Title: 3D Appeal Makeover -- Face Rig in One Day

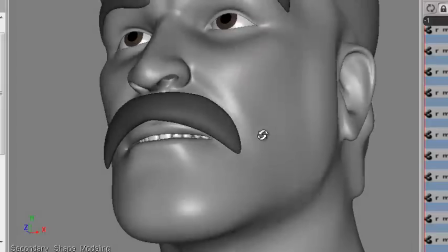[8:06]
the work without them I think is working a little bit blind
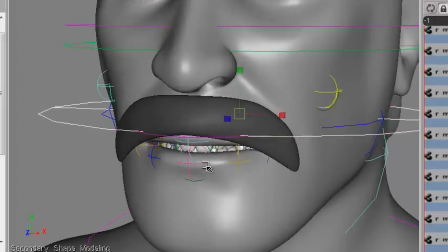[8:10]
it would be better if his mouth were closed by default but it's fine just with it open
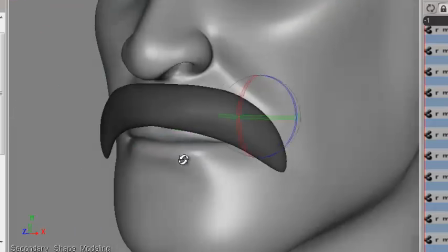[8:15]
that you just want to make sure that most of the time you're going to have it posed probably closed
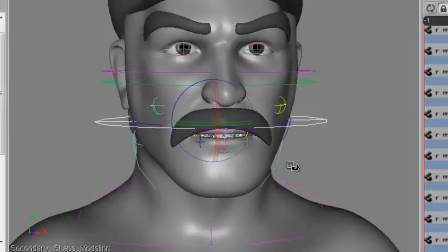[8:22]
so I didn't change that I only reduced the geometry
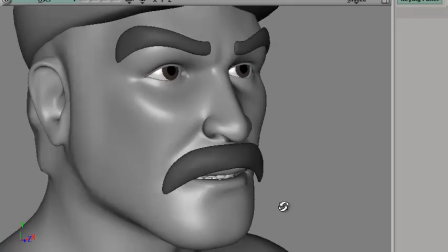[8:26]
so when you're building a face rig and especially when you have a limited time to do it in you want to make sure that the
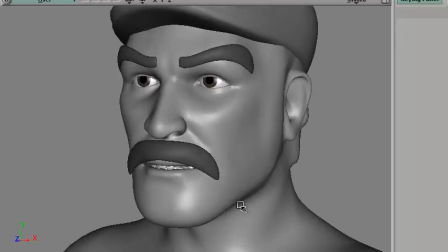[8:32]
things that you build in are specifically to get the range of performance that you need.
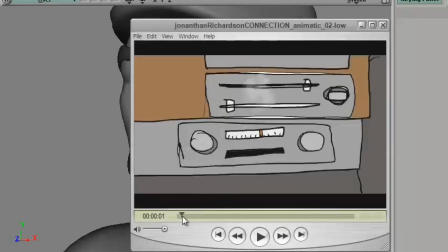[8:38]
And so in this case, Jonathan sent an animatic of the animation he's trying to do.
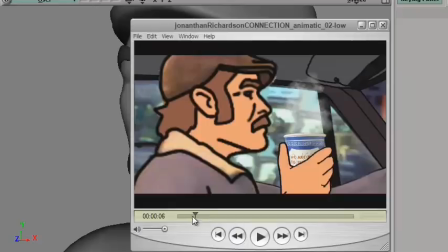[8:43]
So I looked at it to see what kind of actions were needed. So he's got to sit there.
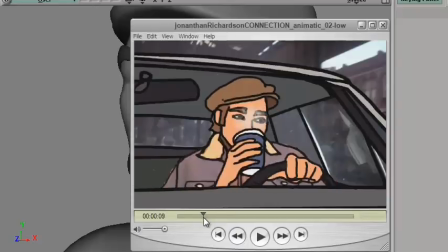[8:48]
He's got to blow his coffee. He's got to just look nonchalant. And then here he spills his coffee,
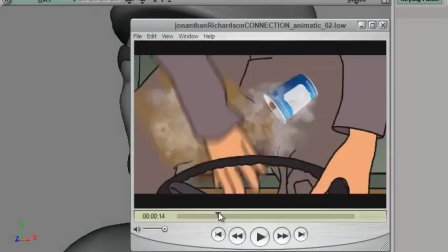[8:58]
and he's got to look pained and surprised. surprised and then he looks shocked as he realizes
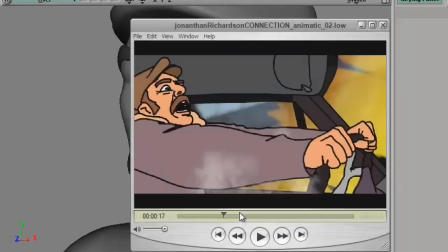[9:04]
he's going to hit something so this is a sort of like a key pose you've got to hit and then
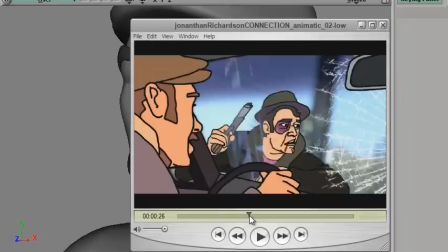[9:09]
he looks tense and then there's a gunplay and he
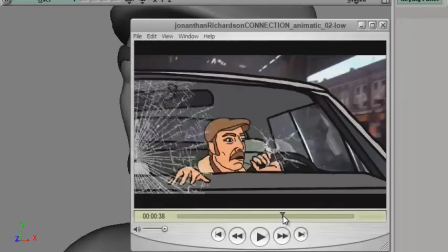[9:15]
looks scared he's looking up and there isn't a whole lot else I included a few other things
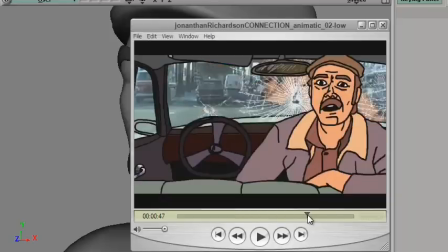[9:23]
but these are the main poses I was trying to get so here he's shocked again and he shows concern here,
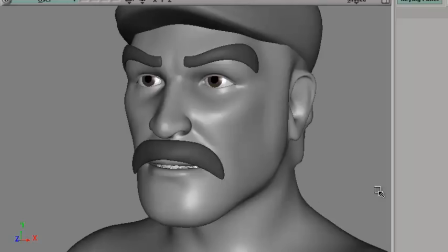[9:32]
and that's pretty much the end. So those are the things that I was thinking about as I'm building the face rig.
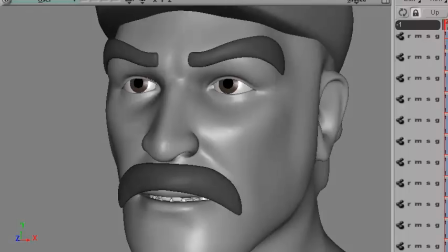[9:39]
So one of the things is having the brows come down properly. So there's a brow shape that pulls the brows down.
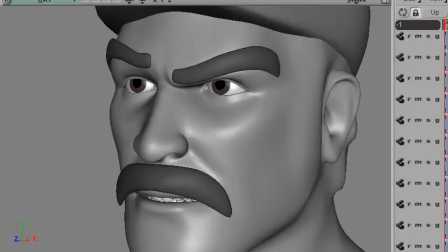[9:48]
It's not as separated as I would normally do. Let me move this down here.
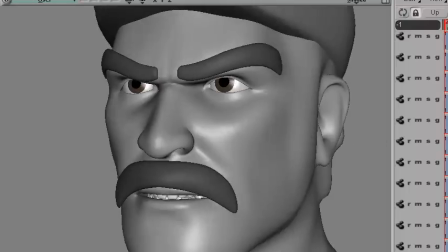[9:53]
But the brows sort of come down as a whole, and then the outer brow can come down a little bit more so it kind of straighten it out
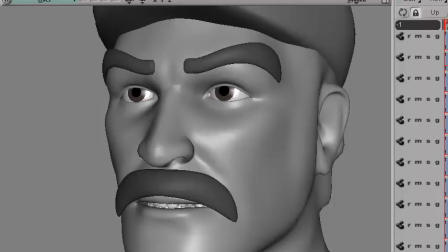[10:02]
and then you need the ability to bring up the cheeks as well so
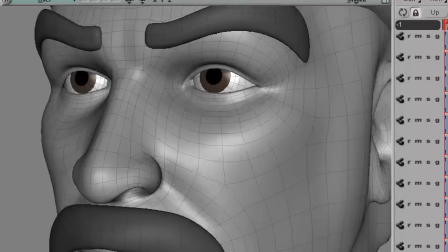[10:07]
this is being done with a joint before but just just because
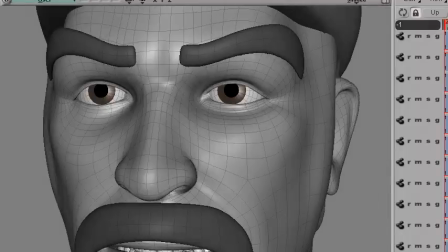[10:12]
there's so little time just brought it up as a blend shape instead and that sort of complements the an action that pulls from the top and from
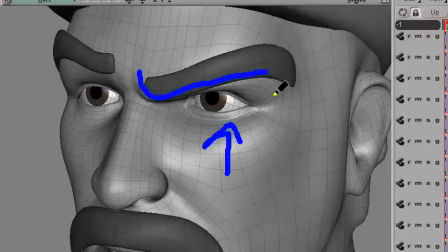[10:19]
the from the bottom so this is coming down this way this is coming up this way okay next for the brows you want to have a
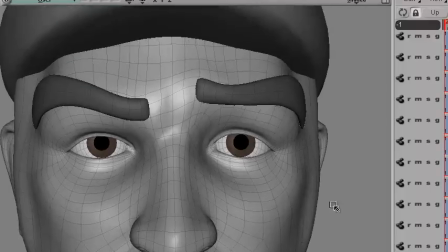[10:26]
look of concern so the brow is raising up and it's actually reshaping the eye a
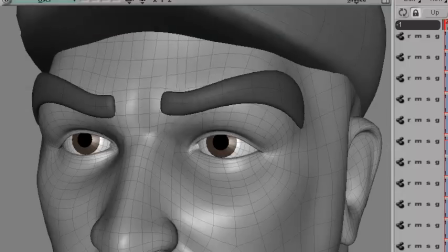[10:31]
little bit which is okay because this is
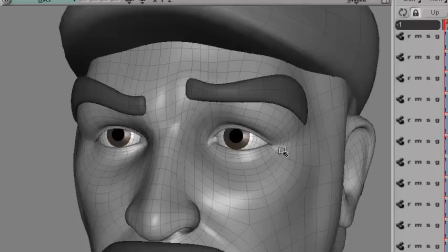[10:35]
so little capabilities with a rig it's okay to sort of cross areas just a little bit so you can pull the brows like this you can also contract the brow closer in to the the middle so with this the right and the left
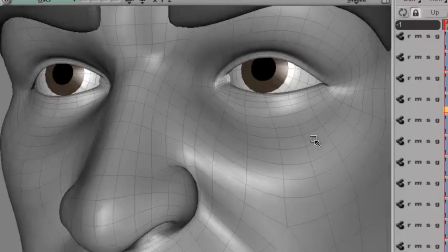[10:49]
next you want to get a little bit of a sneer in there so his his nose is coming up,
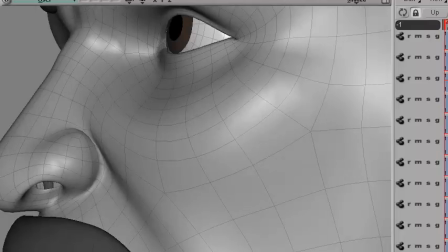[10:54]
and it's just bunching that flesh a little bit above the nose right here.
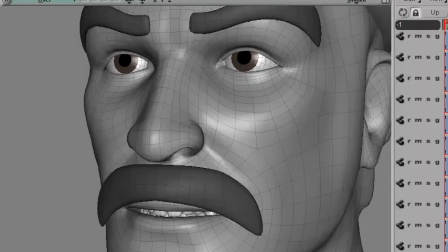[10:59]
And even though he didn't do a lot of smiling, I thought he might smile just a little, like slight smiles, and so I included a smile on the one side and then, of course,
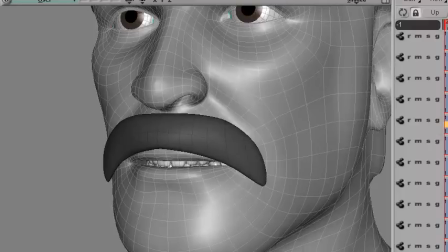[11:09]
mirrored on the other. So for the smile, the smile pulls up and opens the lips a little bit,
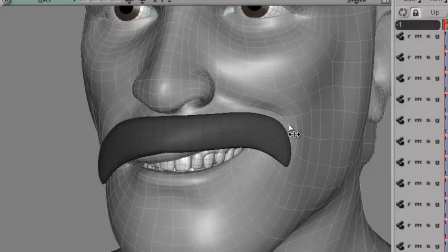[11:18]
and so if you have both sides smiling, it looks like this.
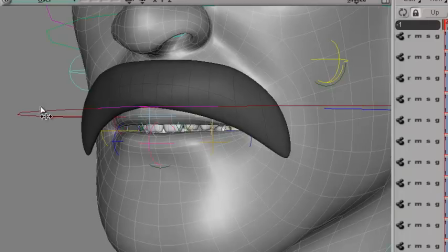[11:24]
But most of the time you're going to want to use it with a closed mouth smile. I figured if at all.
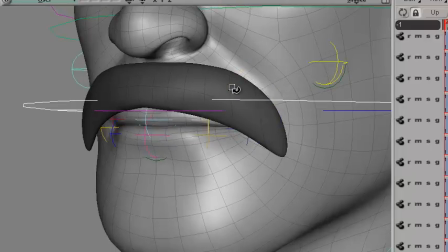[11:29]
So then you want to take this jaw, which this is the skin part, and close the mouth. And so then we use the closed mouth.
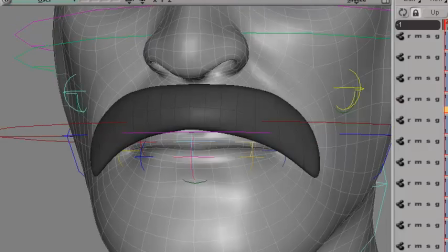[11:40]
To make things simple, it also pulls up the middle of the mouth, which works well when using both of them together, not so much with just the one side.
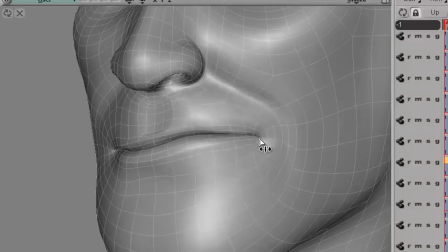[11:50]
I thought he might be grimacing a lot, so I made a shape to sort of get compression in his mouth. So that kind of looks like that.